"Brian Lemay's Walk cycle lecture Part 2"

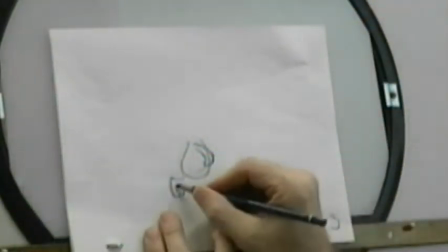8:13 So here's where we have to start really thinking about what are our drawings saying and what are they doing.
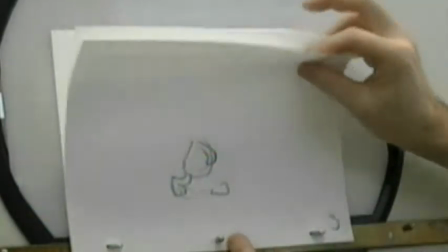8:20 And not just going to the mechanical halfway position.
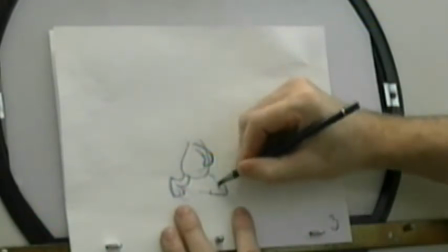8:26 So now on this one here, I'm going to do a little bit of a bend on the leg there.
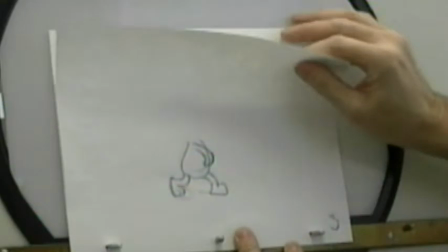8:34 So I'm going from my straight leg position to that position there, and then traveling back.
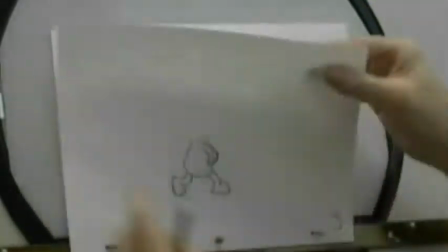8:43 Okay, so there's my halfway in between there. So now let's go in and do number 2.
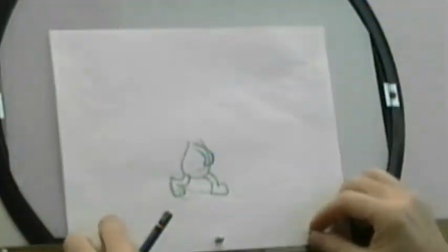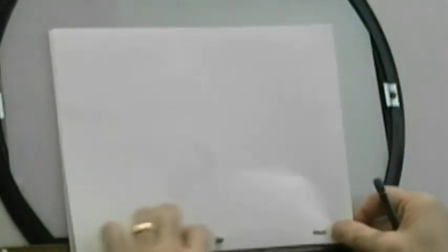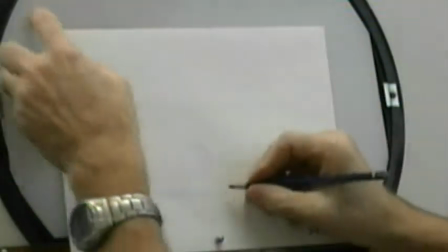9:00 So number 2, I want my heel to be going from this position here to this position right here.
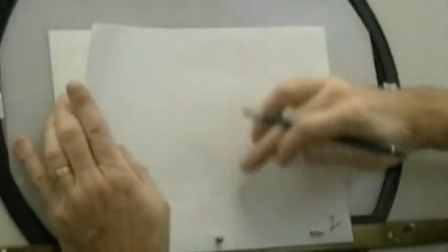9:06 And this is where I go half the distance, but I still slap the foot down. So basically I can do the same thing that I just did, is just shift and trace it.
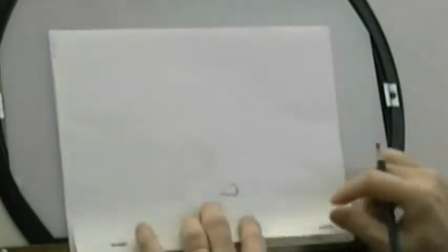9:19 So it smacks down in that position right there. All
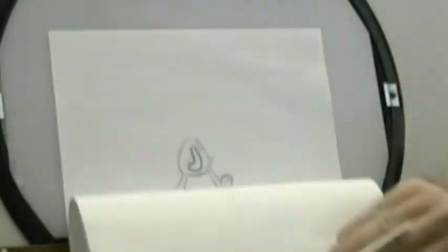9:26 right, so I'm going from this one to this one, bang, and back.
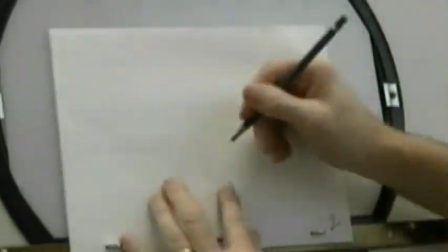9:32 So now I have to decide, let me just draw in my body here because I want the body to sink down.
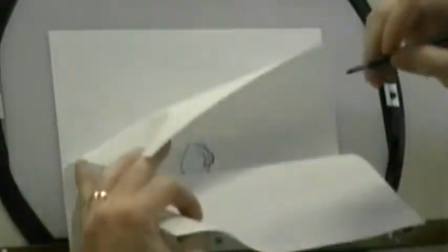9:36 All right, we're going from here to here. So there's just a subtle little bit of a difference in between those two.
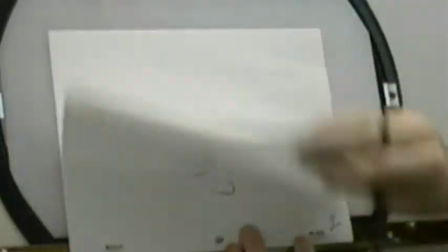9:42 It's easier if you've got your light table on, obviously, because you can see where the lines are actually going.
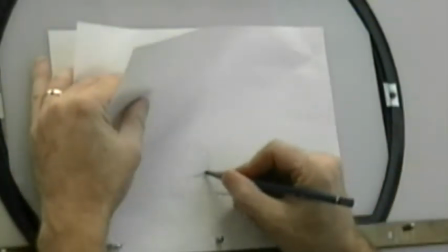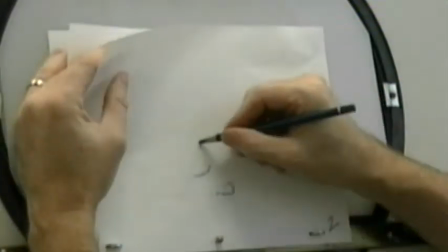9:53 I remember though when I was in college, I mean, we had electricity back then, just so you know.
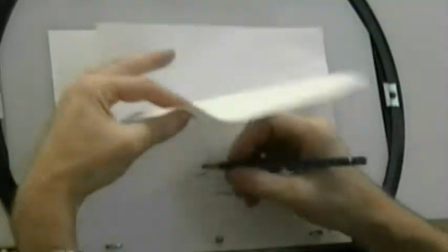10:01 So the table technology is not any different than it was back then.
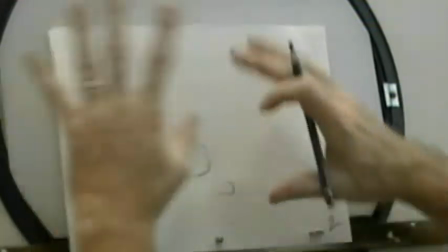10:05 We still had the exact same type of desks with the disc and the light table. That's been around since the 1930s, basically.
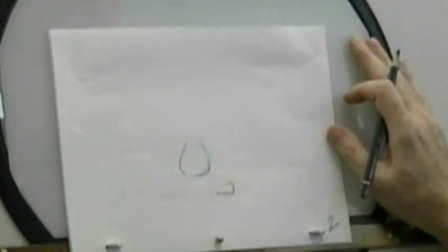10:13 The only difference is that when we shot our pencil tests, they were all on film.
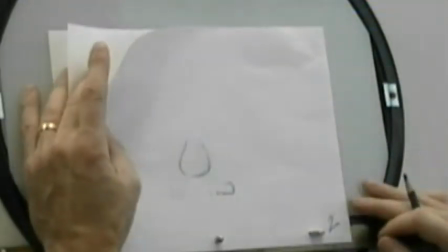10:17 But I can remember very distinctly my animation instructor saying that when you're doing your animation, don't turn your light table on.
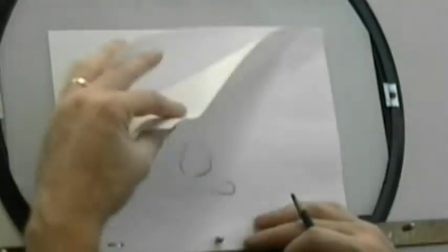10:24 Learn to flip the drawings and be able to see the action that's taking place.
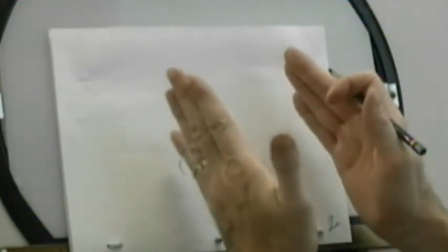10:28 Don't rely on the light and the distance between the two lines visually to use that.
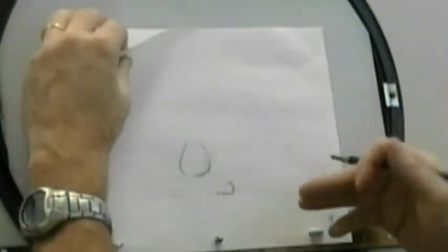10:35 He said, he called it a crutch. Now, personally, I don't think it's a crutch. It's a tool. So whether you use your light table or you don't use your light table is completely up to you.
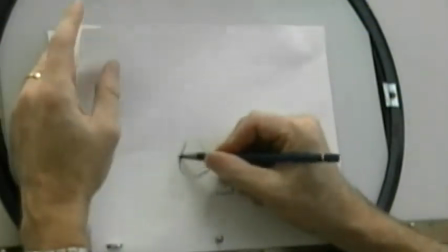10:45 It's fairly good eye training to be able to see it, especially when you're doing your key animation.
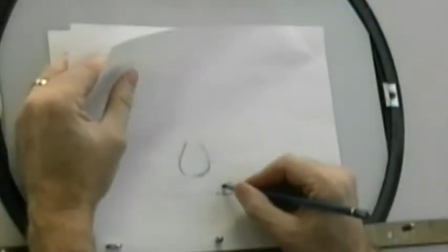10:50 Not so much in between, but when you're doing your key animation to flip the drawings as much as you possibly can.
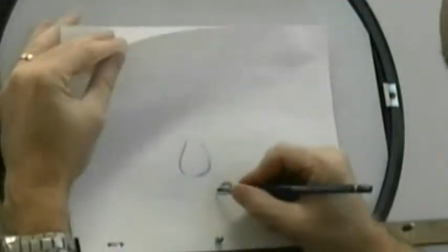11:01 I'm just going to slide this foot back just a little bit there. Okay, so now I have to decide what am I going to do with this leg here.
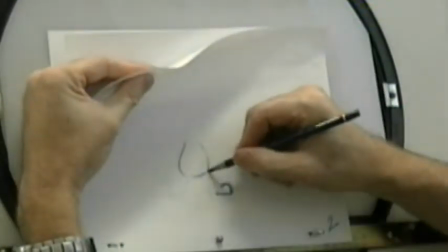11:08 So what I could do is I could keep this leg straight here.
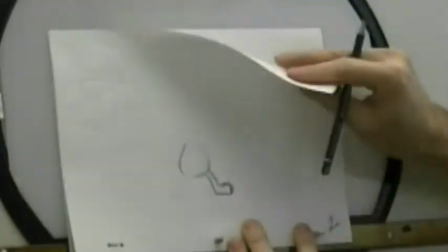11:13 So it goes from this position here to this position here with a straight leg, and then I buckle on the next drawing.
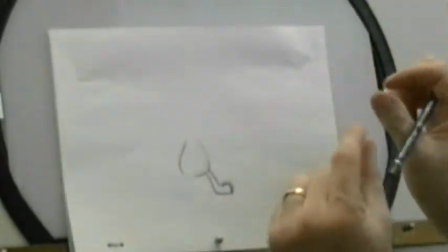11:21 Okay? And again, this is just an issue of space and time and how fast we're making things happen.
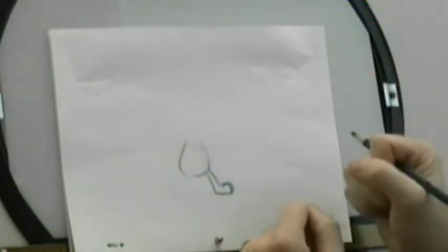11:29 So here again is where a halfway in between is not a halfway in between. We're going from a straight line to a bent line.
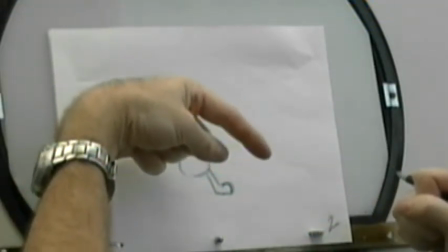11:34 You would think that the halfway position would be a slightly bent line, right? And that would tend to soften that impact up a little bit more.
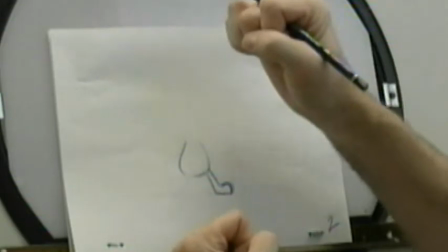11:42 So if I keep it straight, it's like you hit it hard and then it buckles.
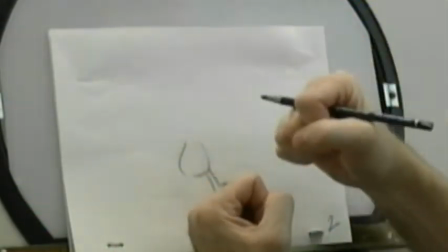11:47 Okay, so it just creates this little bit of a snapping action in that foot plant.
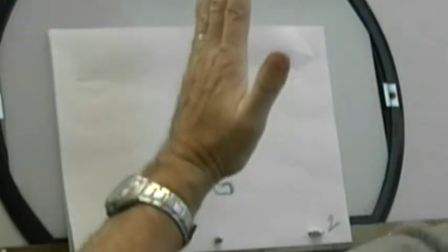11:52 So you're hitting hard with the heel, boom, down comes the foot, but the leg stays straight, and then you buckle.
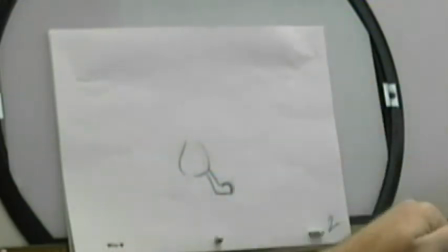11:59 So it's a 1-2 process. Slap, knee, okay? And it just gives a little bit more of a snap to the overall action.
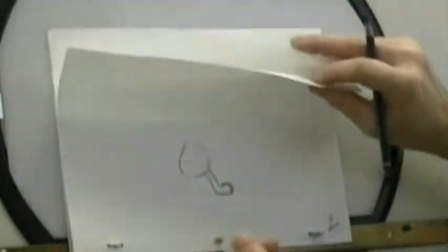12:06 Okay? So again, it's just something to think about when you're doing your in-between.
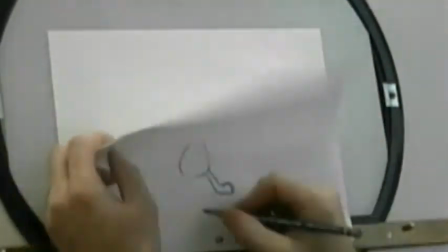12:10 So now I want to in-between my foot from this position here back to that position there.
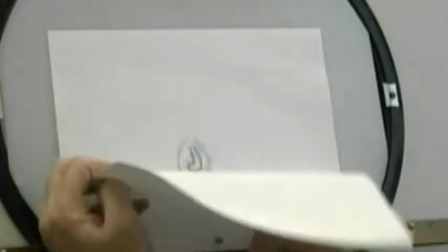12:16 So it's just going to be a little bit of a slide here and starting to bring the heel up.